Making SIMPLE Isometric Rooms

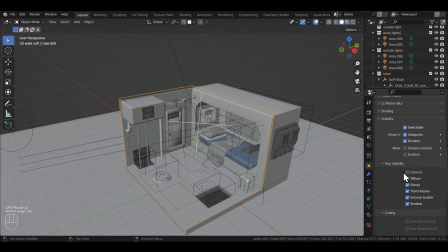8:17 You can turn the camera visibility of that cube off and then what it does is it doesn't allow the interior lights to bleed out onto the outside floor and
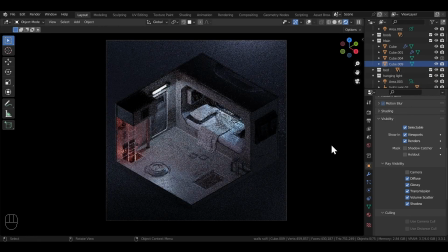8:24 neither do the outside light bleed into the interior scene and gives the room this nice ambient lighting isolated from the environment around it. Try it out, sometimes the bounding box helps, sometimes it doesn't. But it was a crazy trick I learned a while back and has helped me improve some of my isometric renders.
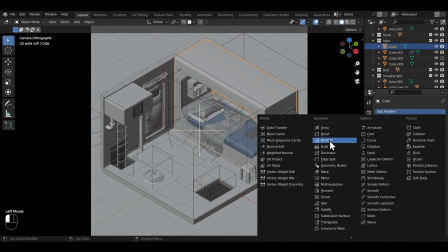8:39 Next, I wanted to talk about the importance of the Boolean modifier in this scene.
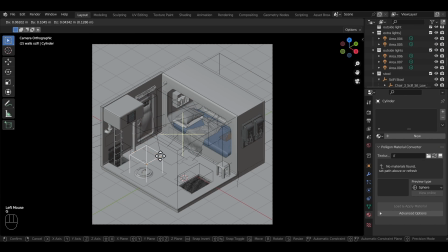8:43 This little bed corner, the door area, the latch on the left side, the grill on the right side and then also the staircase area.
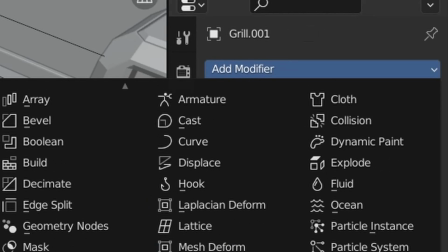8:50 There are boolean cubes everywhere. I use the Wi-Fi modifier a lot as well as you can see for the window grills and for this floor
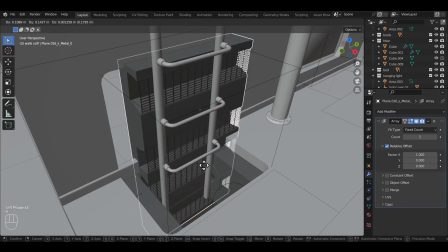8:57 grill And then again in this staircase area It's one of my favorite modifiers.
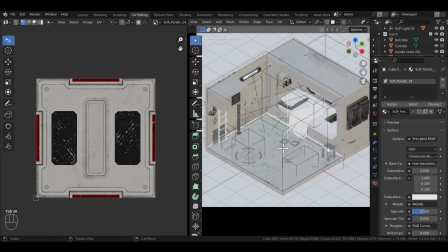9:02 I use it all the time Especially in sci-fi scenes now onto the materials in the scene Wouldn't believe but this whole room uses just one simple sci-fi panel texture and nothing else That's why it all just gels well together. So don't unnecessarily use thousands of textures just for the sake of doing it one other thing is the floor it also has a scratchy plastic
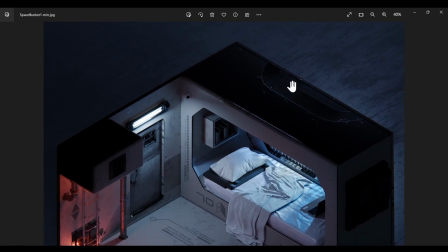9:23 texture plugged into the roughness which adds this nice rough texture that you can vividly see at the top of the render so don't forget about the floor as
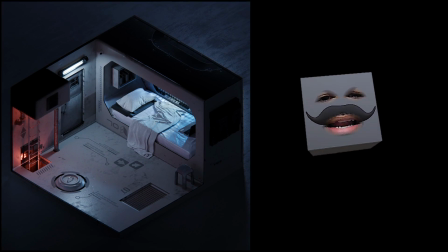9:31 well it also deserves some love sometimes for all these technical details aside i think what really sells the look of this render is it looks pretty
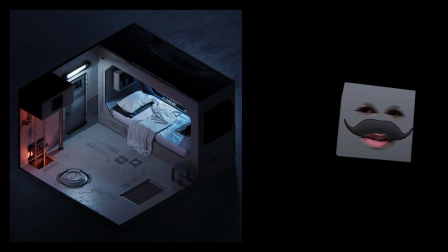9:39 hospitable like i want to live in this room even though it looks like a space prison cell it still looks cozy and the assets like the books
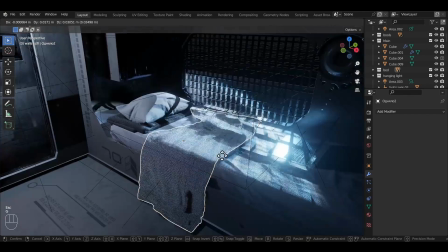9:48 and the pipes and the laptop and the security camera and the stool and the blanket they all add to the story of this room as well just
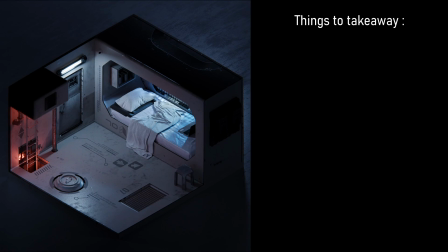9:55 little details that make it even more intriguing that's it for this room here's a summary of what we can learn from this render first decals are awesome second you can use different colored lights for creating dynamic lighting effects
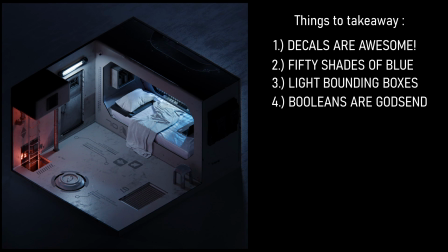10:07 third is bounding box around the room to isolate the lighting fourth when nothing works use booleans fifth just one simple texture can go a long way too and sixth story is more important than the render itself most of the time
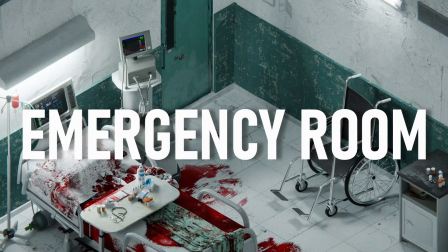10:20 i guess that's it for this room let's move on to the next one the emergency room is this even okay for youtube i don't know i guess we'll find out let's see what makes this room special i think in my opinion it is two things as i said earlier in the video isometric
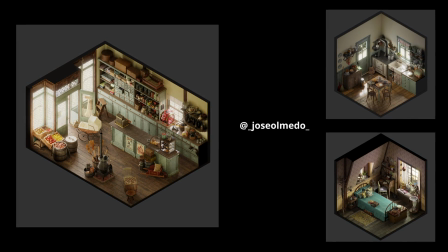10:35 renders don't just have to be cute little rooms they can be anything you want and this room is an example for the other side of the spectrum.
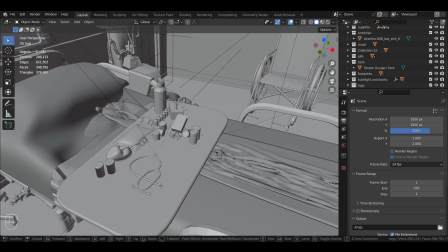10:43 I think there's nothing much to say about this room other than that I spent a lot of time modeling a ton of assets that fit into the scene leaving no place of interest empty.
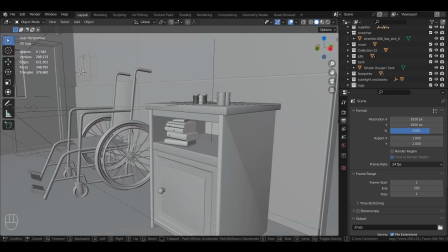10:51 Focused a lot more on secondary and tertiary details for this one. Probably more than the primary assets themselves.
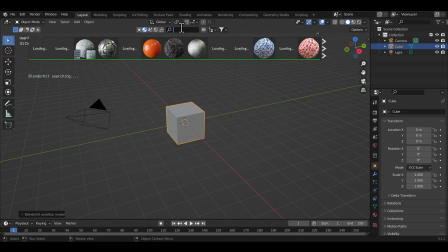10:57 I can show you how the blood texture was made though. Not super complicated. I think I downloaded a blood material from the blender kit add-on mixed it with the material of
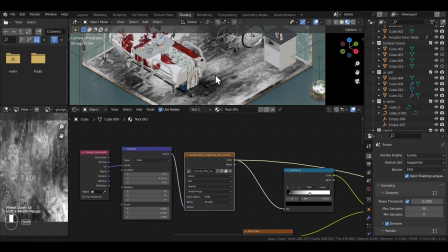11:05 the floor then drove the factor using a grunge texture but not everywhere of course. I made my own mask and painted it in to control where the blood went.
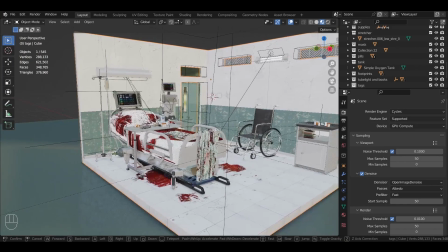11:14 And that's it. Just followed similar principles that I mentioned before.
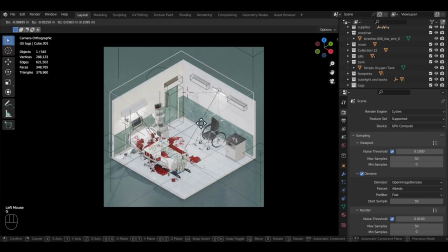11:17 Just two lights inside the room, a bounding box to stop the light bleeds and then some lights around the environments as well. Okay, here's a summary of what we can learn from this rant. I think there are two points.
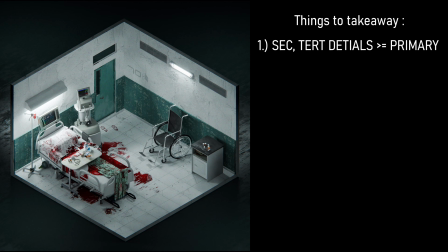11:28 First is secondary and tertiary details are equally as important as primary details if not more. and the second is don't just limit yourself to non-photorealistic isometric renders. Onto the last route. Let's go. We're speedrunning this shit. Onto the Pulp Fiction route.
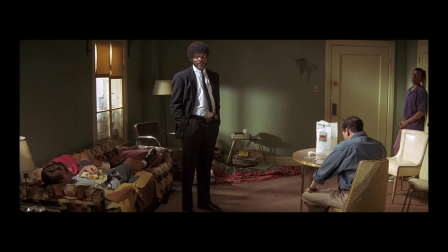11:44 So this one is a remake of that room from Pulp Fiction and I think it looks the best among the four in my opinion.